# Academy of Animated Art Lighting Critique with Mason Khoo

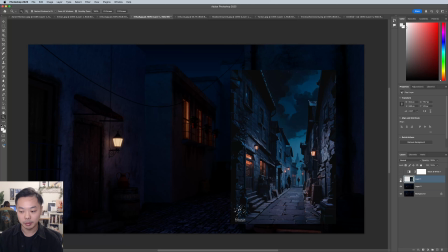So, if you're trying to get closer to this image, I would say play up the moonlight more. You could have it spilling in from the side and sort of hit maybe,
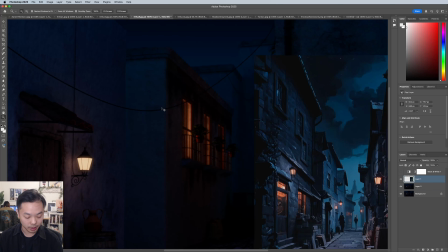this part of the building at a glancing angle.
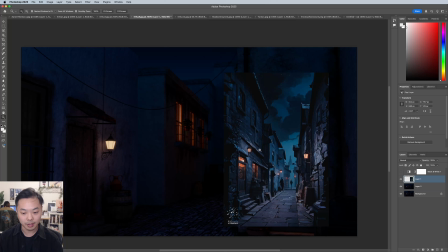So you get this sort of like nice specular hits on the sides of the building.
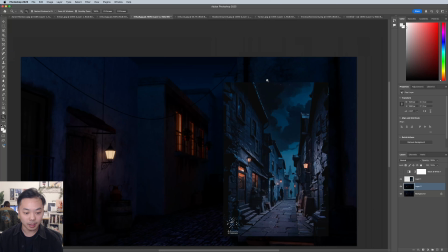That might help you kind of vary. It might help you kind of vary up the values of this image.
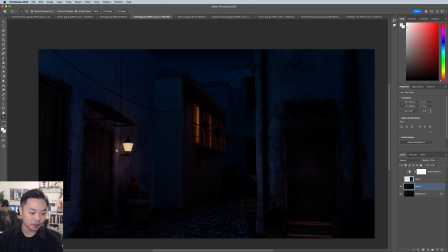I really like what this lamp is doing though. It looks really nice and soft. I'm not sure if you have like some sort of bloom on there, but it looks really good. And I really like the feeling of these windows as well.
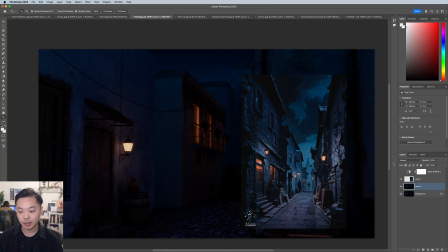I think it's just, playing up that moonlight more. And you can even go for a brighter sky, maybe a gradient. I know there's not that much sky up here, but a little bit brighter over here, just to motivate that moonlight a little bit more.
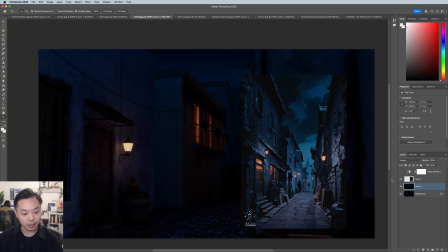But yeah, I think you have a great base here. I think it's just about, upping that key and sort of varying the values here, just so it's not looking super, super dark like this.
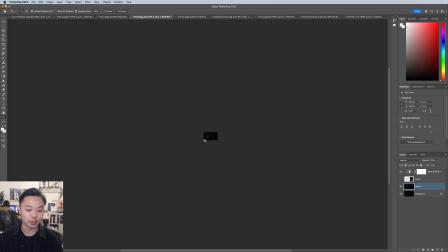If I zoom out here, eventually it just, you just see this one lamp and that's it.
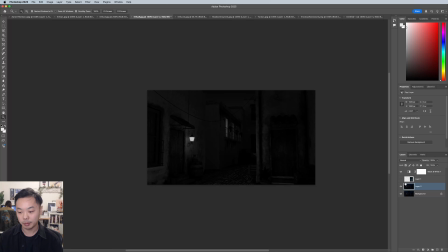So yeah, I would just say play around with that moonlight and play around with different directions and see what you like. But definitely sort of get some varied values in there.
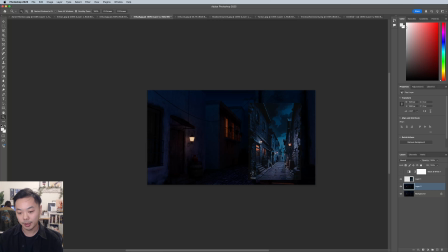I would also say, you're going a little purple here, and that could be what you want to do, which is totally fine.
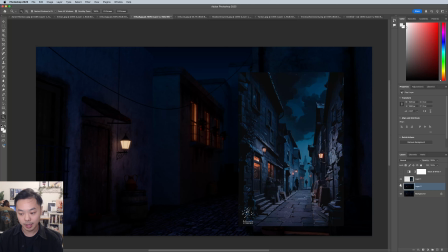If you wanted to match this a little bit more, I would say that moonlight should be this sort of cyan color, and that will help with everything else.
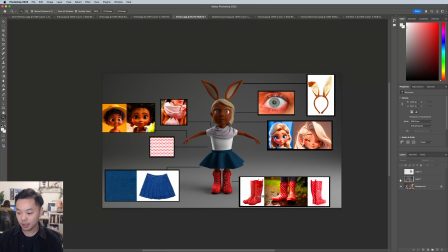And this last one from Erica, this is a material study. I know you said you don't have the painting software, texture software at the moment, which is totally fine.
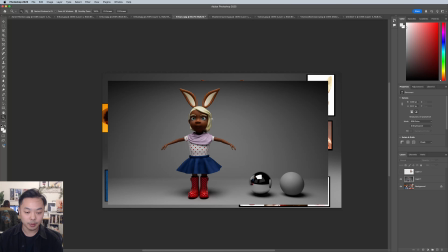We can talk about this as is. So, talking about this one at first, this is a classic sort of materials test.
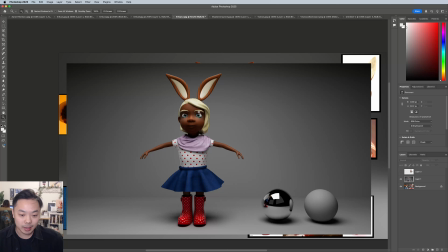I would say maybe move the light. I think this top-down light isn't super flattering on any character. In my opinion, you should have the light sort of 3/4,
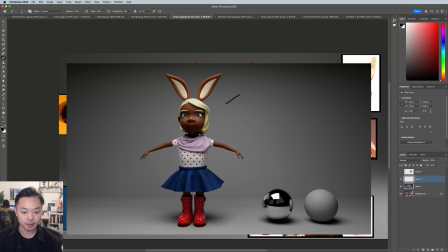almost getting that kind of Rembrandt triangle. Ooh, let's see if I can draw this. Sort of Does this make sense from the front like this? So you get more shaping on this side of her face,
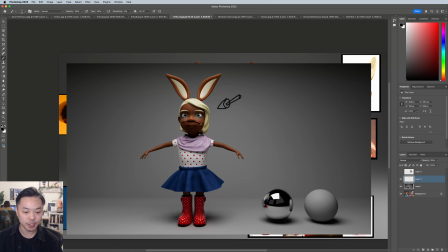and you don't get this sort of line on her cheekbone, which can be kind of harsh in terms of appeal. If you place this light right, you can get this sort of Rembrandt triangle.
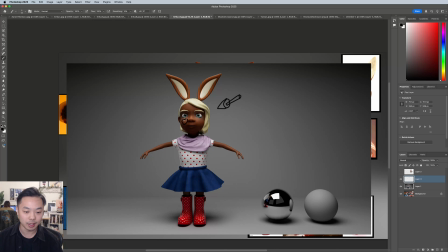You can look that up, but it's basically, you get this shadow shape, or sorry, this light shape on one of the cheeks, and then that usually coincides with some pretty nice shaping on this side of the face.
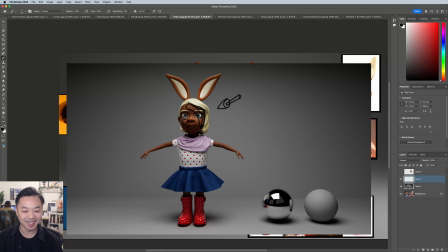This looks terrible, but you get the idea. That might help with the appeal of this character. I think, right now it's just difficult, as everyone knows from real life. If you get this harsh top-down lighting, no one looks their best in that lighting.
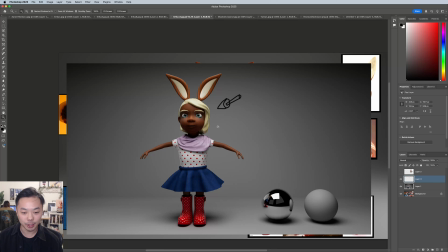So, yeah, I would kind of encourage you to play around with the angles of your key.
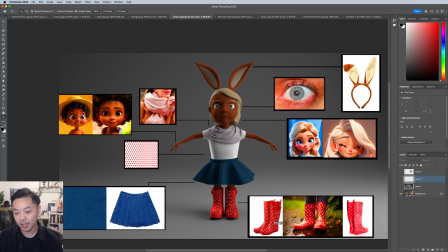For this material study, I think, again, I know you say you don't have the proper software yet, which is fine. I think the main thing standing out here is that everything seems so matte.
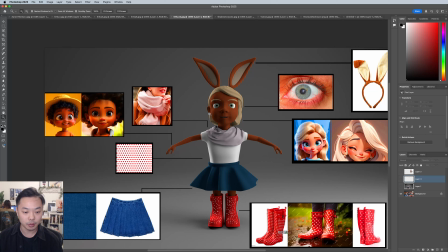I think, it's difficult with the skin tone right now.
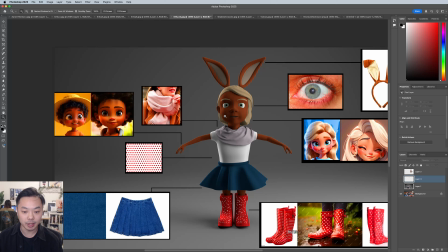If you're going for like a more human skin tone, I think it's looking very one-dimensional in terms of like the color of it. And it is better here.
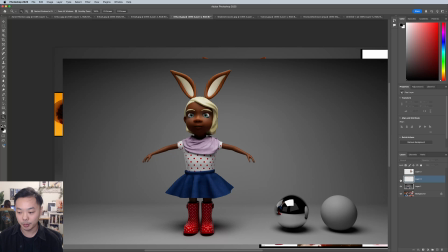I think you have some speck here, so I'm not sure what the difference is between this material and this material,
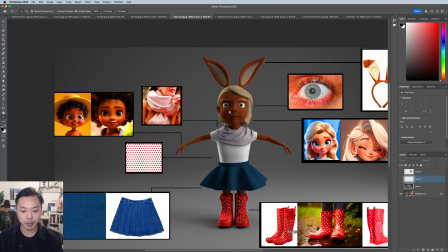but I think getting some more speck in the character could help a lot.
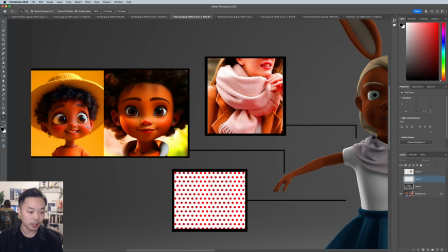You can see, especially with dark skin tones, playing up that speck on the character and shaping with that speck can really help you.
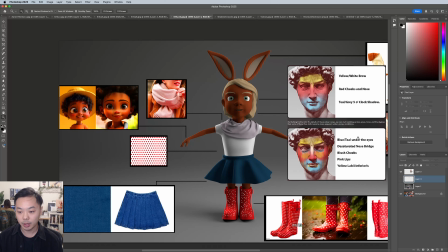Another thing with the skin tone here is that, generally, once you have that painting software, and once you're able to,
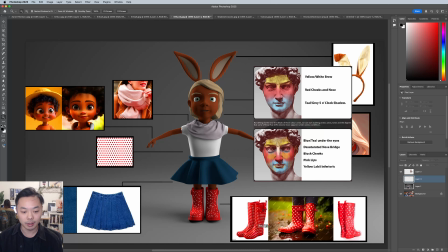the face is not just one color, and the skin is just not one color throughout the entire body. You really have these like zones of blood flow and, different parts of the face that have slightly different color temperatures, which I think they've done well in your reference.
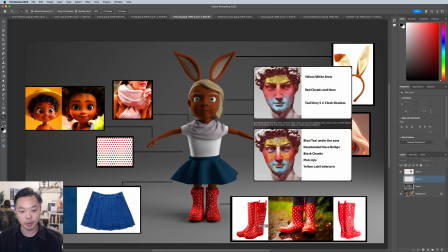So once you're able to do that, you can start playing around with that if this is, human skin. And I think, same thing with the boots and,
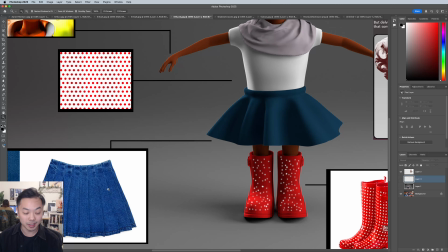well, the skirt, the denim is pretty matte, so I think you're okay there.
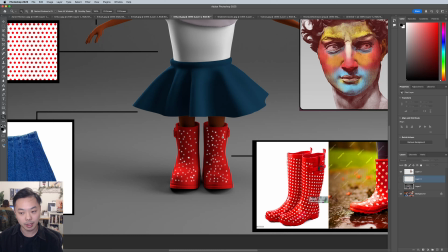But the boots, there's this nice shine on the boots that you might want to try to replicate with more specularity in there.
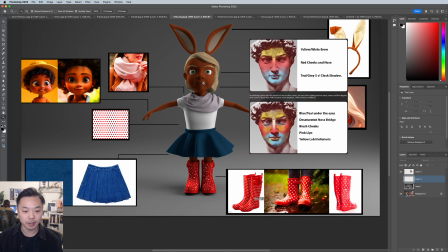And the eyes as well, you kind of want more speck on the eyes.
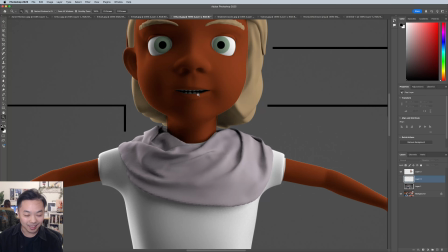The teeth are a little bit, I know this isn't a model,
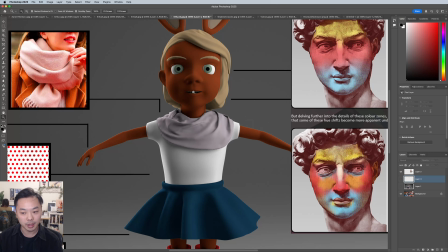but you might want to brighten them up slightly in this pose, and check out maybe what's going on with the subdivisions there,
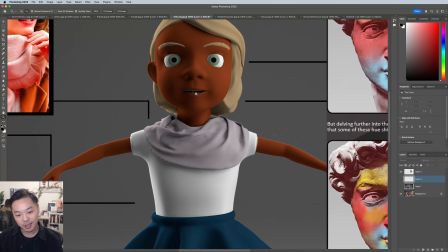because they do look sort of a little too round,
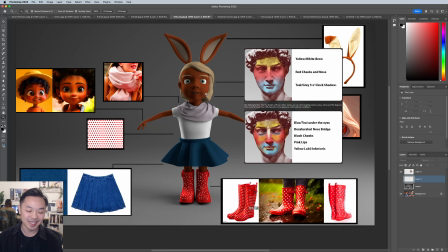not like human teeth, and it's sort of causing a little bit of, it's bumping a little bit for me. So, but yeah, great.
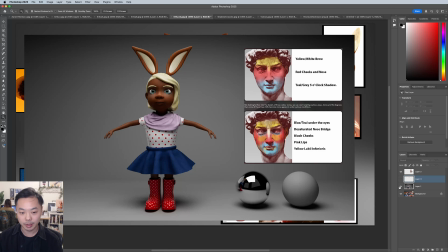I think, I'm not sure which one of these is more far along. It seems like this one is, and if that's true, I would go with sort of this
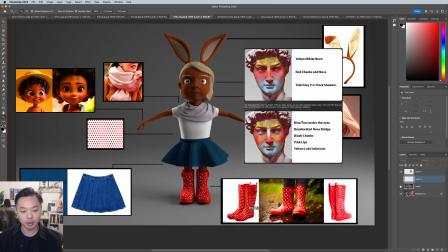this setup that you have here over what you have here, because I think this is definitely more successful.
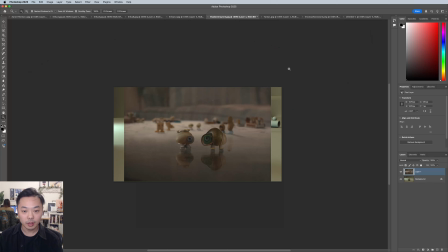But awesome, thanks. This one's from Shadow Crayon on the Discord.
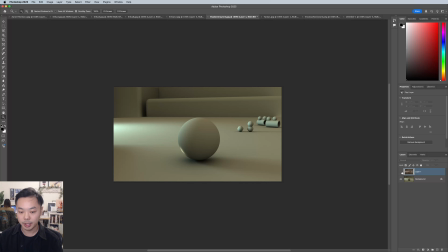This is lighting with the basic shapes, and this Marcel the Shell image, which is very fun.
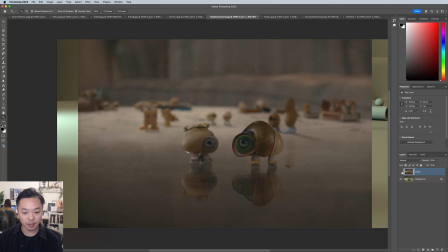Love this movie. So I think, you are leaning a little bit green on your image, and it could be a lot of things.
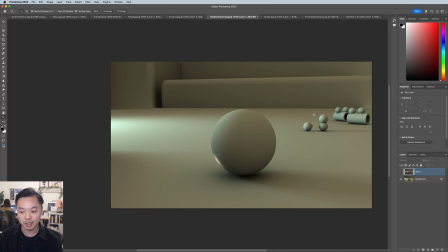It could be the monitor, and you're not seeing what you intend.
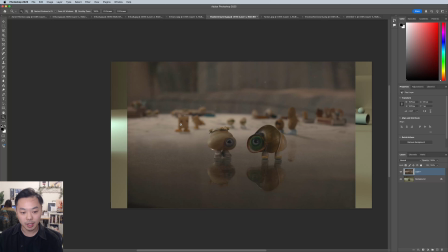But if you are comparing to this, I would say maybe going a little bit more towards that peachy color
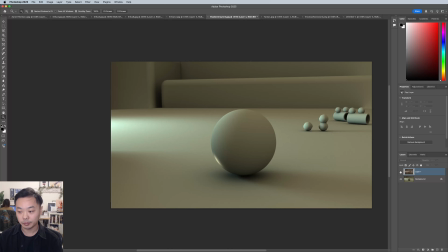on your key might be good.
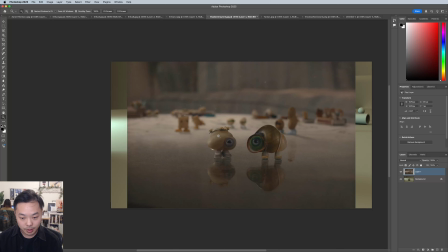And then I think you can see how soft the wrapping is around Marcel here. The light is back here, but they're definitely wrapping the light around more,
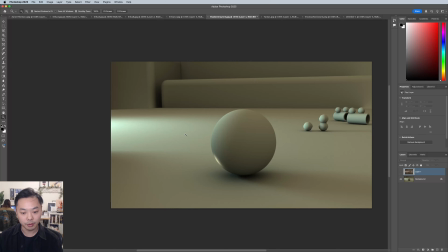which I think you could benefit from doing as well, and sort of getting the light to wrap further around here. So you have a soft sort of terminator here, but it's a little bit further along.
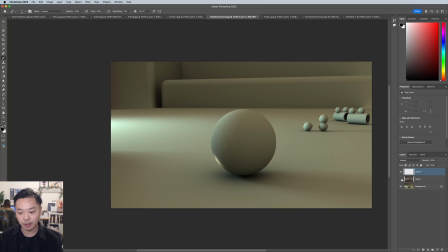That might help you kind of nail down the vibe a little bit more. I keep saying vibe, not sure why.
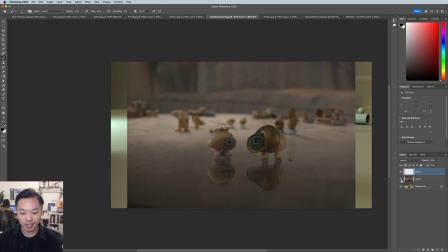And then, one thing I think that could help is getting this sort of cool blue color in the shadows.
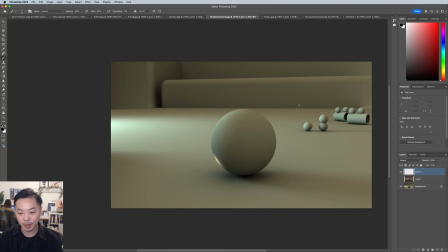So just maybe a soft ambient light that is blue colored might get you there.
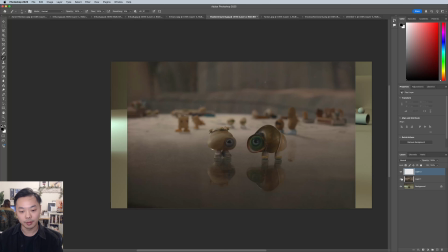Once you have that peachy color, I think it'll really kind of come together and look like this. There is a pretty strong vignette on this image, and if you wanted to do that, you could probably do that as well.